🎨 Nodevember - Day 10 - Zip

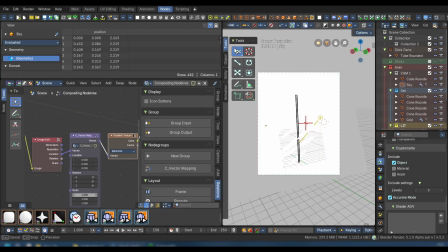So then from there I start using my vector mapping, which is now included in the next release of beefar's, hopefully this coming week.
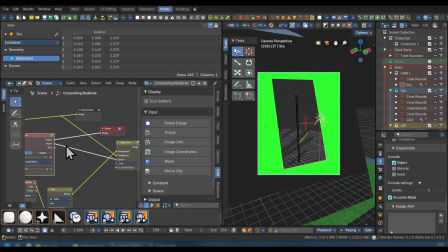And with that, I also use the gradient, circle, materials,
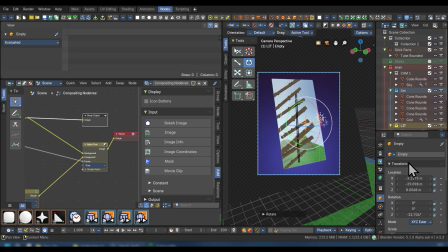or other things like that in a spherical to bring out a nice soft rounded material as a background.
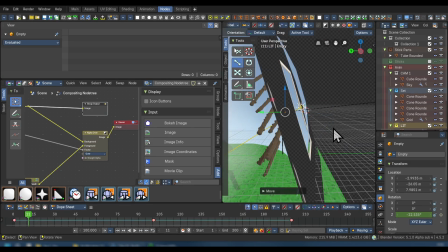And then I start playing with the actual motion and checking that everything works okay.
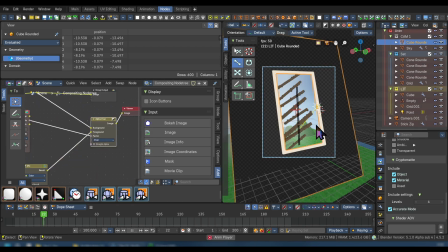I also start to isolate the border material using cryptomats on material,
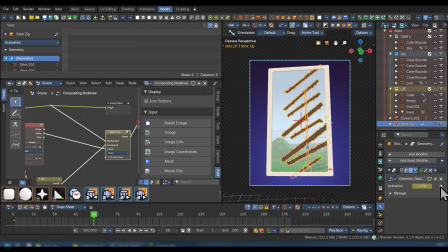and then from there I can start color grading or tuning the lighting or the look of the general vibe. I tune the zip animation as well, and I bring it all together using keyframes.
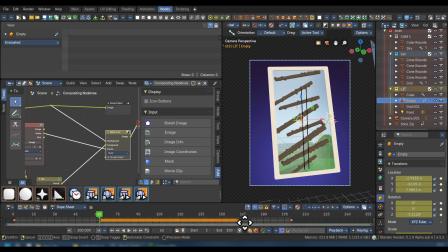So typically, yes, this is supposed to be all procedural.
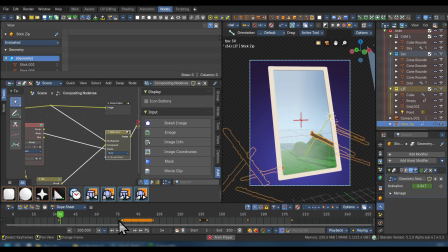In general, keyframes on a timeline is A to B,
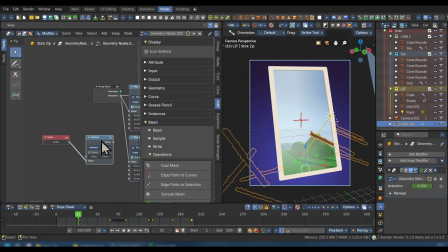and it can be done using mapped ranges or geometry nodes frames, but you could also do it inside of a single timeline.
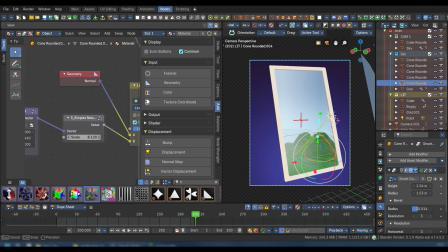So I thought, it's kind of like positioning with gizmos in the viewport versus using a map transform
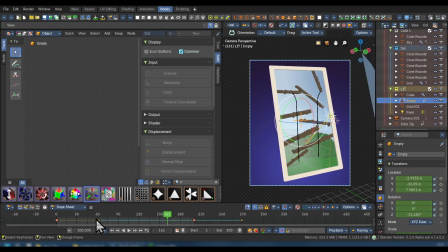node in the editor. So I guess keyframes are a similar thing, and that would be my exception.
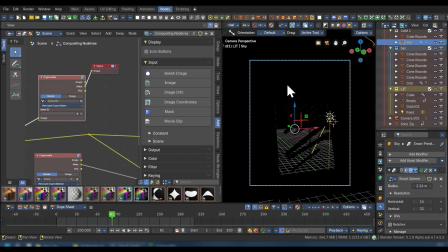I highly encourage working around things. In general, using all three editors to bring out the final look is absolutely awesome,
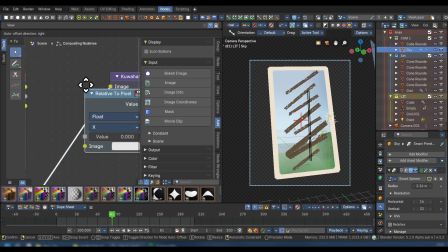but also understanding that proceduralism gives us flexibility to store animation, repeat it, and to create seeds.
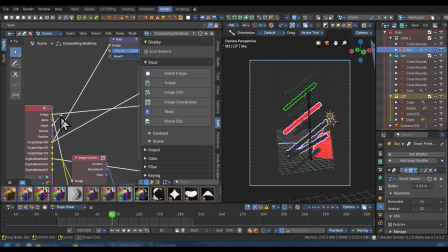So I thought, okay, let's work with that. So I'm using a Pruitt noise with the zeta depth mask, and I try to
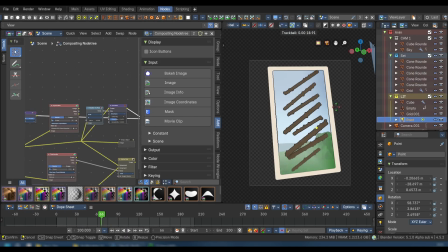bring out some edges onto the actual shape, kind of get a cartoon look, make it more flat.
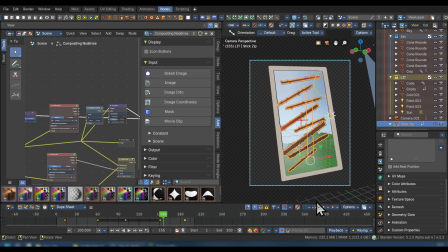I throw in some more lights, or rim lights, to bring out the stylization as well. And I'm not entirely sure on the final look, so I've got edges,
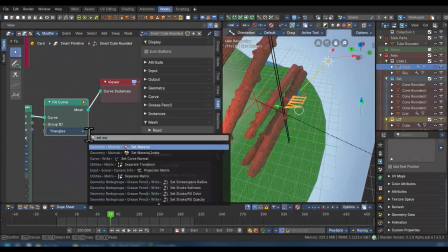and I start thinking of like just throwing a string, throw it into some procedural text and position it into place.
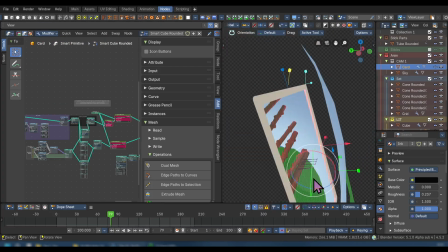In this case, I don't use the actual transforms in 3D view.
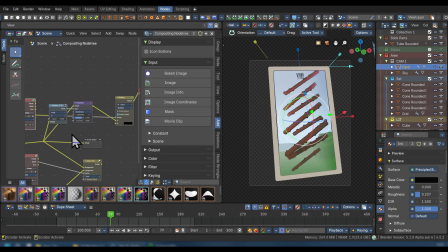I use it in the transform of the editor. So I start selecting those elements to wrap out the edges using the cryptomats,
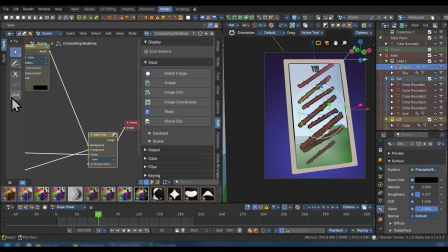and then from there I dilate and erode to make the lines a bit thicker and bring out two different kuharas to slightly bring out the size. And I drive the two kuharas using a pixel depth node,
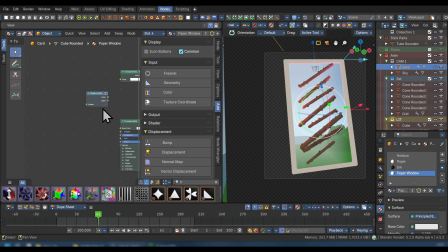because this will make sure that the kuhara looks exactly how it does in the viewport as it does in the render, since the render is usually much larger than my viewport.
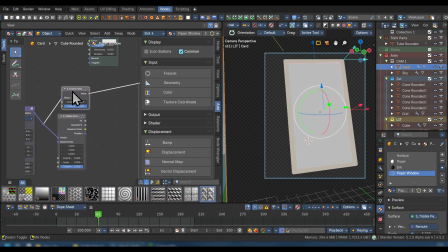So if a render is like 2K tall and my viewport's 1K, I got to make sure that the kuhara looks good in both 2K and 1K by making sure that the pixel absolute width of the kuhara works together.
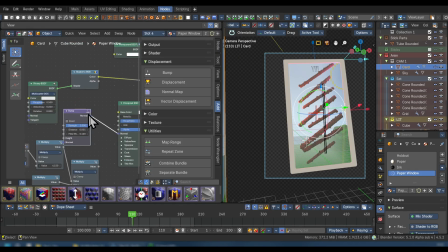And then from there I've got some compositor or shader patterns, and I decide to use a transparent window into the actual material to kind of get a card specular over the window to kind of get that look.
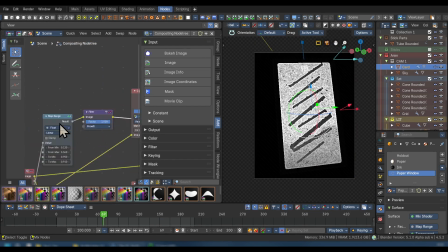This unfortunately screws with my depth pass and my noise and things.
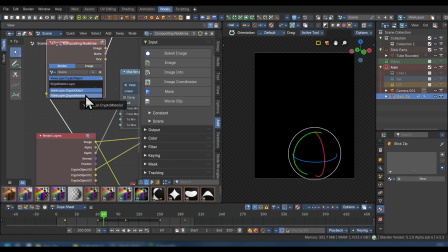I thought maybe I could like make it more tolerant, or just use specific masks of just those sticks without going into an extra view layer.
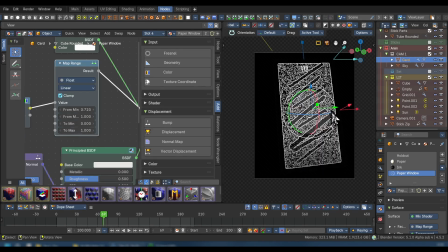But the problem is it started to draw lines over the alpha noise.
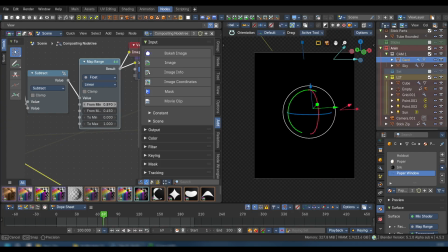So I try to clamp it even harder, and it's not going to work too well.
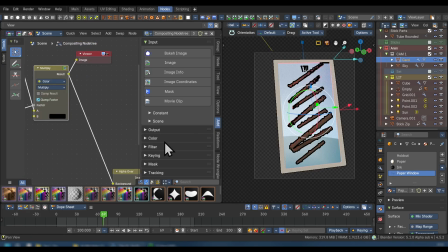But then I find a nice sweet spot between it all as I tone it down, but it's still very noisy and doesn't look so good.
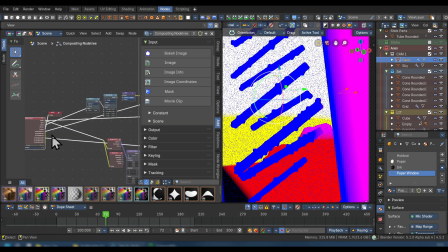So I thought maybe the normal pass or position pass will do a bit better, and no, it's the actual billboard that's in the way.
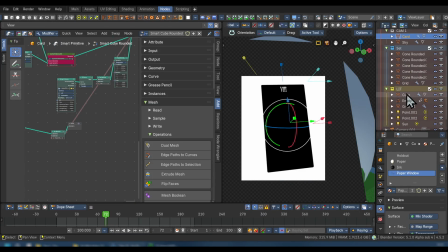So then I stop and I think, how do I solve this?
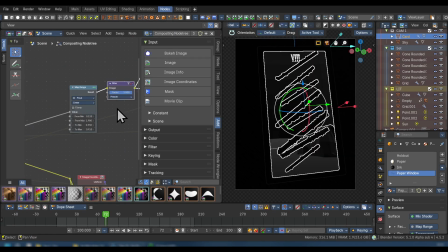So I decide to remove it completely,
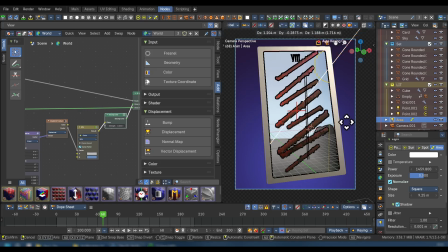or make it much more transparent, and then I relight things a bit better so that I get that specularity kind of built in.